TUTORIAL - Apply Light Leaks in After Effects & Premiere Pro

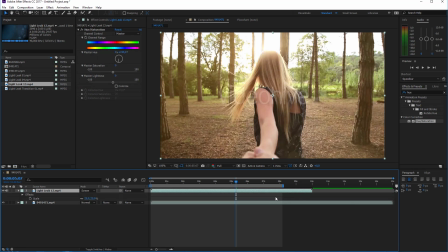It will of course also reduce the duration of my light leak, but this is no problem for us.
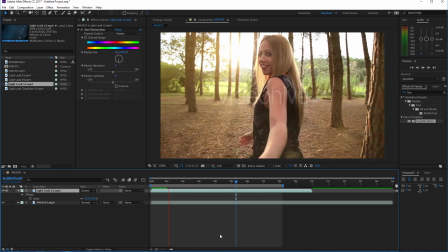So let's create a run preview. And now you see that the light leak is working a little bit faster.
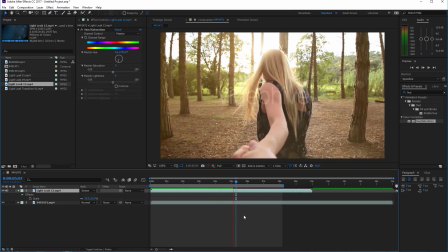The leaks are appearing and disappearing a little bit faster. And this creates a little bit more dynamic depending on your shot.
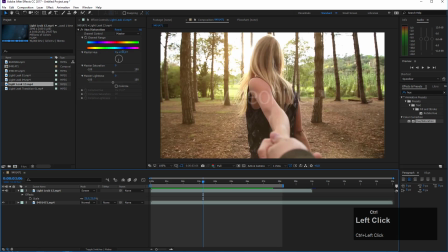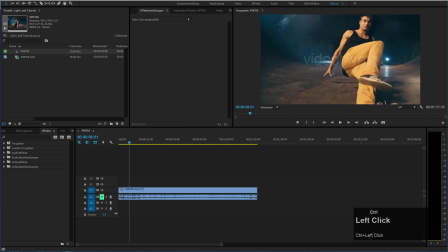Okay, so this is it with After Effects. Now I will switch to Adobe Premiere and let's take a look how we can use light leaks inside editing softwares.
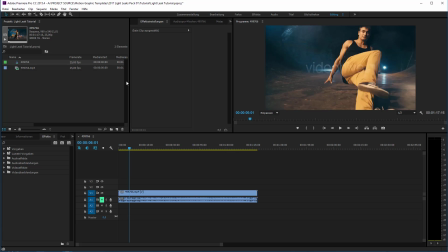These techniques apply to every editing software like Final Cut or Avid or whatever you use. It's more or less exactly the same. You can use these light leaks with nearly all editing softwares available.
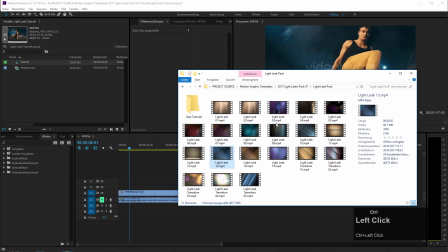So let's choose one of our light leaks to add to our dancer here. And in this case, I will use light leak number 7, drag it into my project.
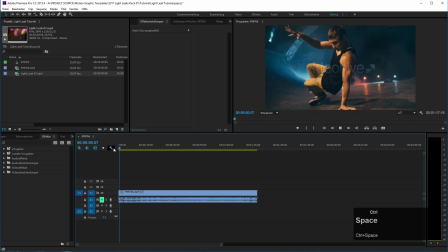After Effects will load it. And if we take a look here at our footage, you see we have this nice slow motion shot of this breakdancer, also a preview from stock footage on VideoHive. And now I will apply my light leak by just dragging it on top here.
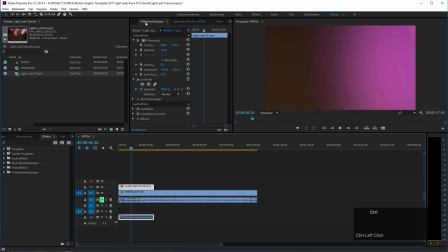And now again, we go into the effect controls panel. Don't be surprised, I use the German layout here.
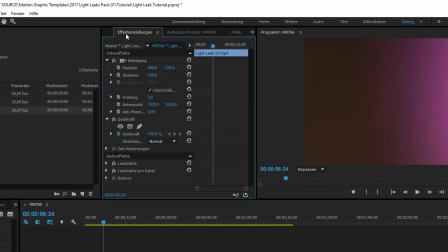So move to the effect controls panel, then set the scale. In my case, I need 25% because the preview resolution is quite small. And then I have to open up the opacity tab. This is a German for opacity. So open up the opacity tab and then change the blending mode from normal to screen.
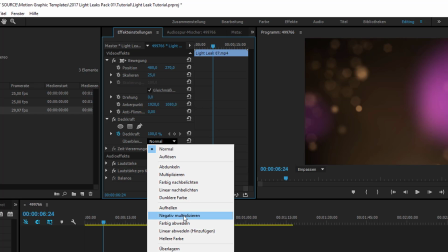So this word, negative multiplizieren, is in fact really the word for German word for screen.
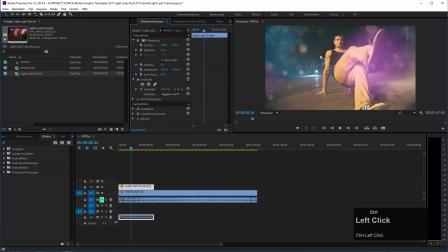And you see now my dancer is visible.
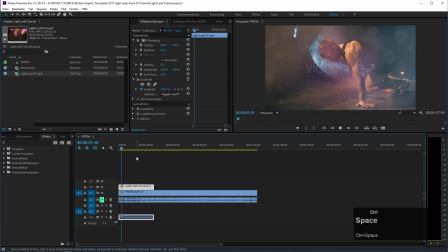And if I now create a ramp preview, or a preview, I should say, you see that this works even in real time.
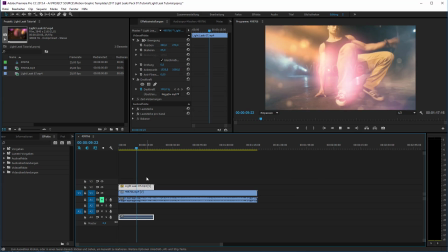So although it's a 4K overlay, it's really working fast.
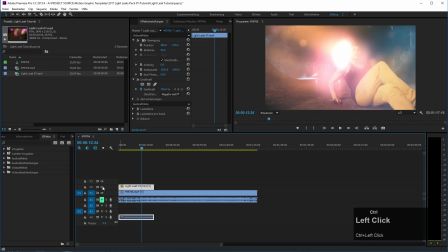And you see that this adds quite a bit of action or life to our dancer here.
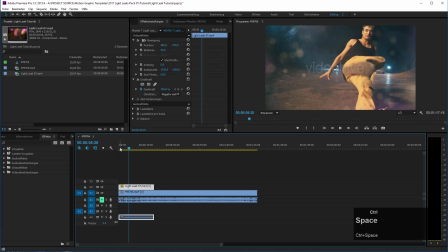So pretty cool. Okay, so this is it with this quick tutorial. If you already bought my pack on VideoHive, then thank you very much. I really appreciate your support.
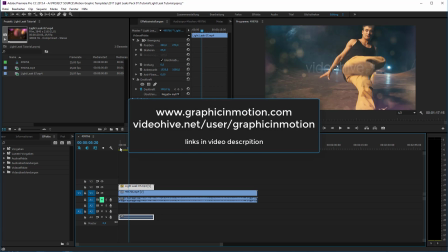And if not, you can get this through my website, which is www.graphicinmotion.com, or also through my VideoHive profile. So thank you very much for watching, and I really hope to see you soon.
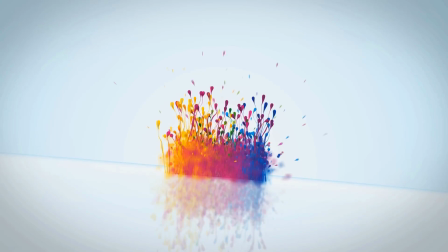Goodbye.